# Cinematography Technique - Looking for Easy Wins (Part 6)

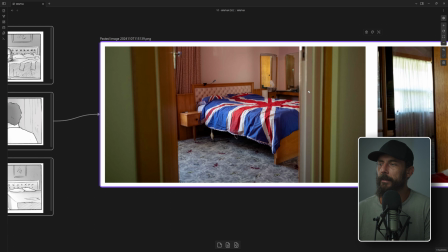Well, the other side of the bed is right next to the wall because it's a little tiny room. So that immediately rules out that option. What about if we, if we rotate the bed, and now the head of the bed is over here, and maybe we place the camera in that corner, and now we're looking this way.
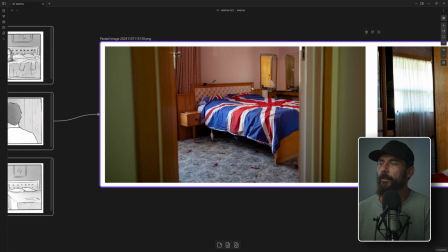Well, you'll know, if you are a veteran of the channel, you'll know that what we don't want to do in a situation where we have an office scene,
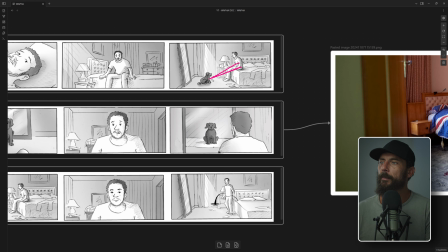and an office scene is defined by two people in a scene looking at each other, okay? What we don't want to be is we don't want to be on the side of the line that the light is coming from. So in this situation, we could either light from the window,
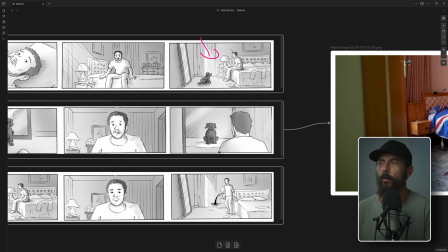which is how every home is lit in the entire world, or we could light from the wall on the inside, which is the easier, more natural thing to do. Well, it's definitely not light from inside of the house out, right? That seems incredibly unnatural. So we could be on that side of the line, like the far side of the line, if we chose to light from in here, except that's not practical.
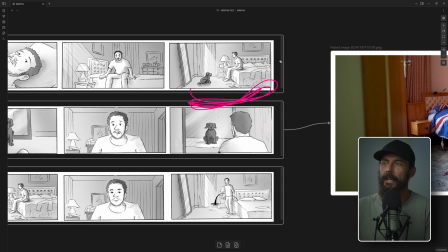Doesn't make any sense, and it makes everything harder on us. And every step that we're doing in the pre-production process is to make things easier. We want to be more efficient, not less efficient, right? You wouldn't use a tool if it made you less efficient.
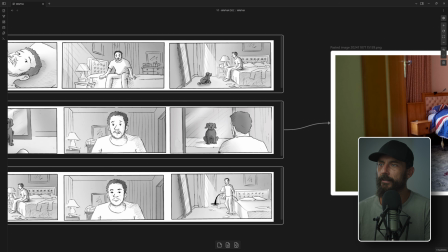That's the whole point of a tool. The framework is a tool to make you more efficient. So we know, just looking at the location when you walk in, right?
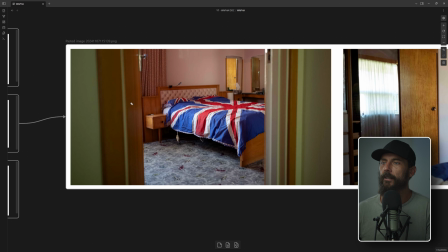Imagine, again, that you didn't have the storyboards. There's a window over here. We have a daytime scene. What side of the line do you want to be on? Right? Draw a line through the middle of the room. You want to be on this side, okay?
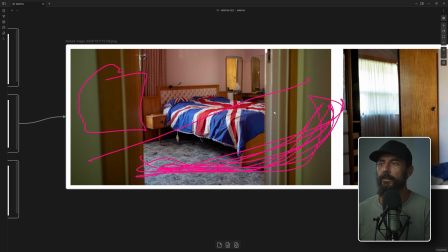Because that makes things significantly easier. Easier is good. Unless there is a very specific reason why you have to be on the other side, right? Like maybe somebody walks in the door and for some reason we have to be on that side of the line to catch them walking in the door.
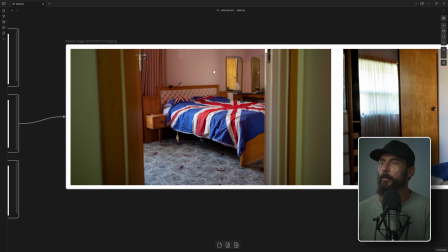That's not the case here. Let's make this not super complicated on ourselves. What else do we need to know?
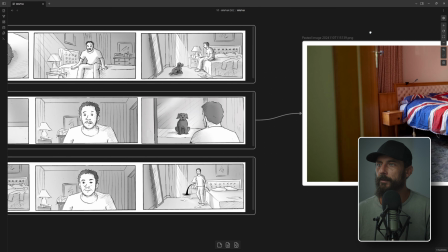Well, let's come back. Now you know why we've chosen this particular setup, this particular angle. What are we going to do with the lighting, right?
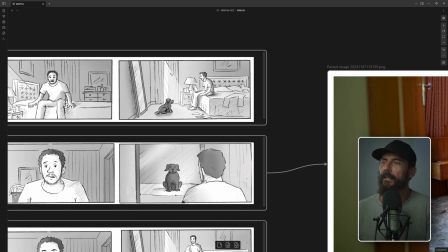What is the number one thing we are going to do with the lighting? I'll tell you the most challenging part about this particular shot. Can you see it? Right? This is like, can you spot the difference? Can you see what the most challenging part of this shot is going to be? Because I have my own thoughts here, which I will share with you now.
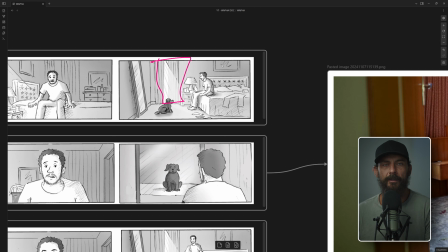The window that we want to light from is in the shot completely. Okay, now this is not normally what you would want. Normally what you would want is, let's say the mirror isn't here, right? And let's say instead of the mirror, there's another window. We would want to frame the shot like this, right?
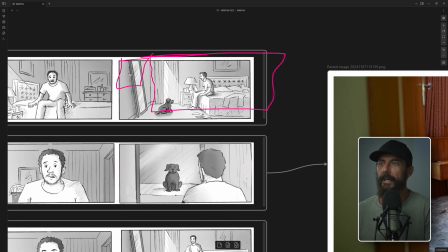And then we could light through this window. And then we wouldn't have to worry about getting level through this window to illuminate our scene, because as you get level into the shears,
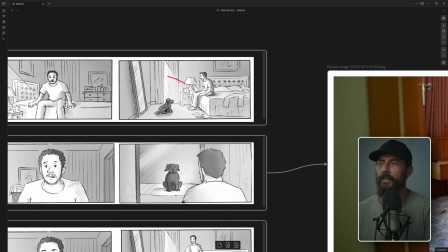they start to heat up and they start to blow out and it starts to look a little bit funky. And then it starts, like, to get the level that you would want on the key, you have to light these things up. That's not a good look. So I would say immediately, problem is that we are seeing the window that we are lighting from.
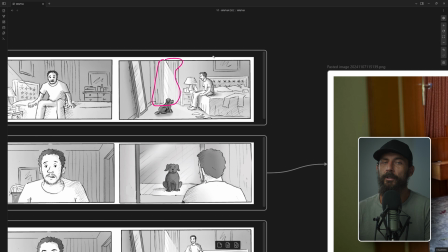So a lot of times that removes your ability to use shears, right? Because depending on how far in the room this person is, right? If they're right next to the window, okay, you can use shears. If they're way in here, inside the room,
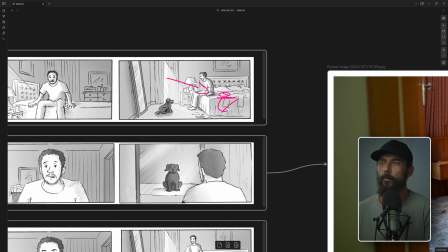the light is not, it's going to have a hard time traveling all the way over there because you're softening it inside the room, right? The shears are not on the outside of the room, they're on the inside, which means the light comes in, hits the shear, and goes everywhere. And everywhere is not conducive to contrast, right?
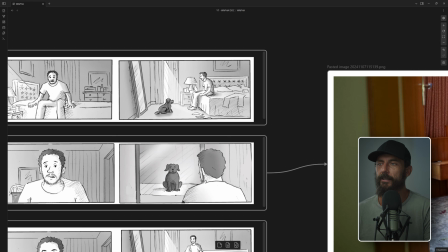Because that makes the light go everywhere, and usually you're in here with white walls, and then it starts bouncing around, and all of a sudden it's looking very, very flat. So that's the number one concern when I see this is, how far in the room is this dude? And does that mean we can't use shears here?
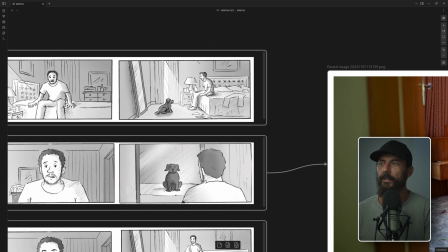The closer that we get, the more likely it is that we're going to be able to use shears. The other thing I know already from the size of this wide, well, we're not going to be able to light up. We're not going to be able to create shape anywhere back here
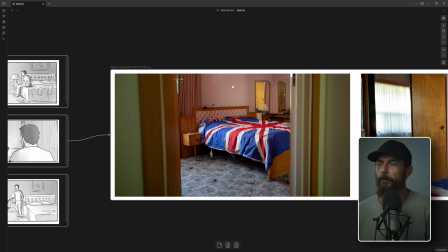from outside. It's just too big. So if we come back to the location, all right, out here is where the window is that we're going to light from.
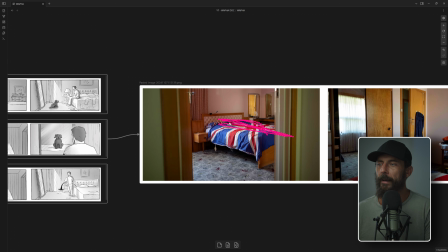We're going to need some solution for this back half of the room, okay? And if you watched the last breakdown where we did our nighttime interior moonlight, you'll know what that solution is, right? This is going to be a little LED source 4 number that you
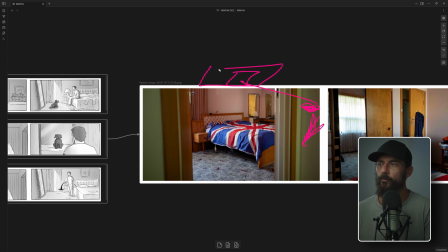cut to the exact size white square that you put up just above the frame. And then that gives this backlit towards camera soft illumination of like, oh, I don't know where the light is coming from. It's just coming from nowhere, okay? That just gives you that room tone that you want, that directionless ambience in the background.
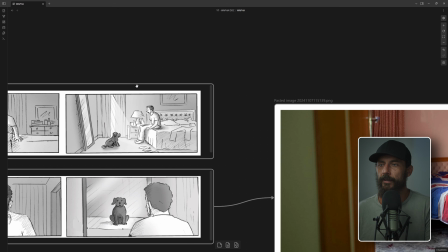So we know where our key is going to come from for this shot. For every other shot, it doesn't matter.
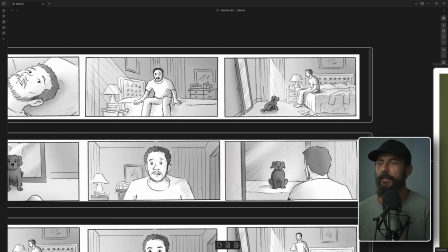Here, we never see the window. We're fine. Here, we never see the window. We're fine.
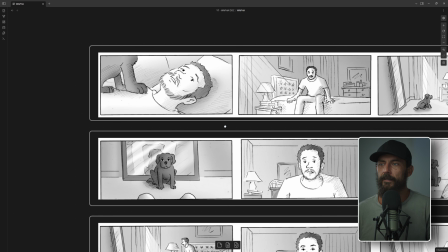Dog, we never see the window. We're fine. That shot we've already gone over in a different scene. This one, we never see, right? So we got window light, window light. These are all super, super easy.
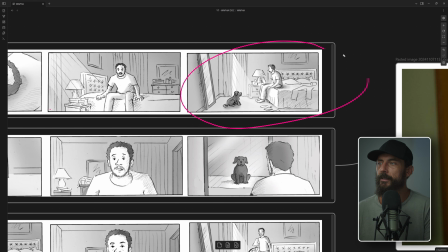There's no fix. The only thing that takes any amount of time is this shot. Because when we go closer, what are we going to want to do? All these shots, what are we going to want to do? We're going to want to change the lens, which takes 2 seconds. Then we're going to want to soften the light
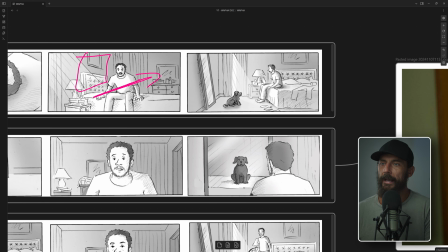and adjust the ratios between the foreground and the background because we've softened the light that is in the window that we can't see. And that means we're going to add contrast. As we soften the light, we're going to have to add contrast because it gets wrappier.
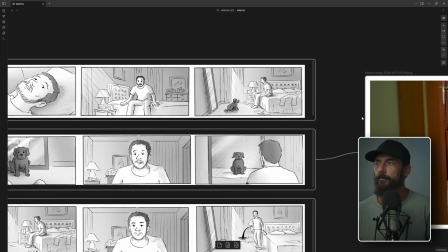So the only thing when we're sitting out here getting ready to shoot, right? We're going to start with the wide because it takes the most time to build.
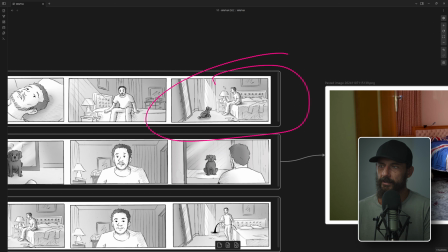And hopefully they're building this while you're doing something else, because this doesn't take any, like, we don't have to be overseeing this build.
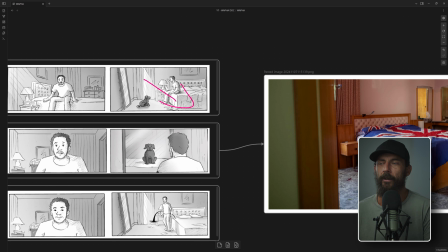It's just put the biggest light that you possibly have out the window, okay? Get it in the right area, and then let's blast it through the window. Then, as we get into shooting, as we're shooting this, what's the only thing you have to tell the grip and electric team to have standing by?
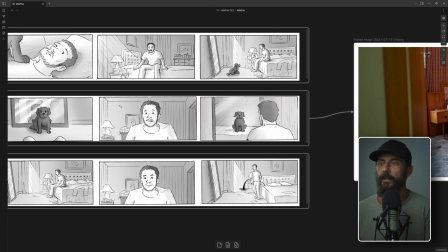We're going to need a 4x frame. We're going to need 2 4x floppies, and maybe like a poly, just in case we need to bounce some level up or help wrap this light around more. What we don't want to do, for the love of God, what you don't want to do is, well,
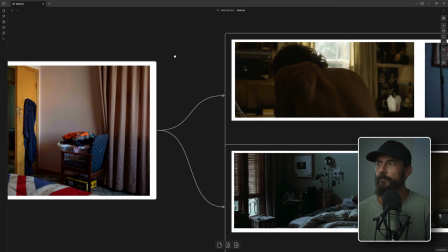let's actually go to what we shot to make it a little bit easier. Oh, I should show you the,
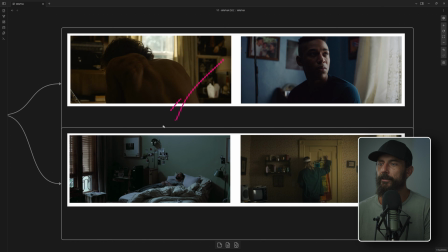these are the stills that the director sent through. This is the reference, right? What do you got? You got cool wallpaper, you got shears. You got no shears, but we're lighting from inside here, right? Like this, to get all the way over here, you see the problem.
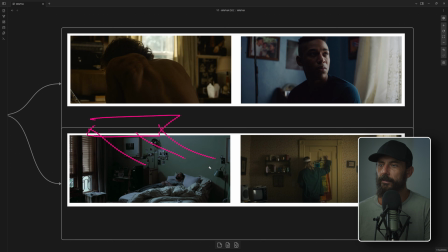Here you have to light from inside. To get this level from this window, not possible. How are we going to do it? Movie magic, okay? Now, a lot of the times what you can do, even if you're on location, you'll see like, I think I've done a whole video on the past on locations that have this,
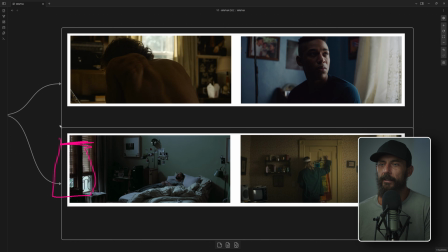but some buildings will have one set of windows here and then another set up here. That's like cinematography nirvana, because then you can do exactly what they've done here, and then you just actually light through the above window that's out of the frame. Here, this is just the mood,
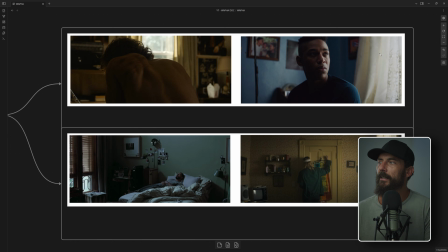vibe, again, shears. Now you can see, because we don't see the whole window over here, guess what? They can light this part of the face, not through the shears themselves, but through the part that isn't sheared. And then you can soften that right there, like oldest trick in the book. And then what do you get naturally when you do this look?
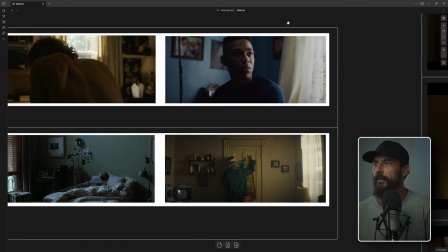Just to, like, this isn't rocket science, okay? Don't tell anybody else this, or else they won't hire you.
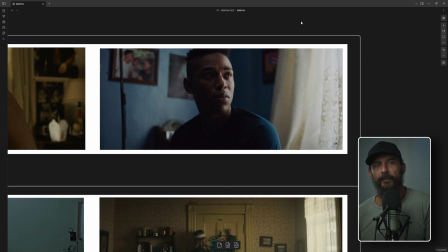They'll just do it themselves. What do you get when you do shears inside and you light through the window that you can't see? I will show you the pattern. We get light, and then the shears, because the window ends, we get dark, which means the area right next to the window is going to be the darkest.
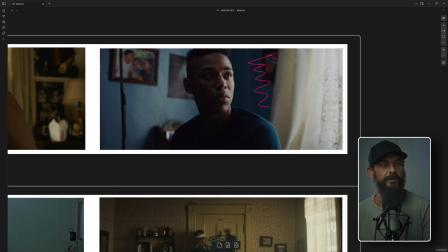Why is my pen small?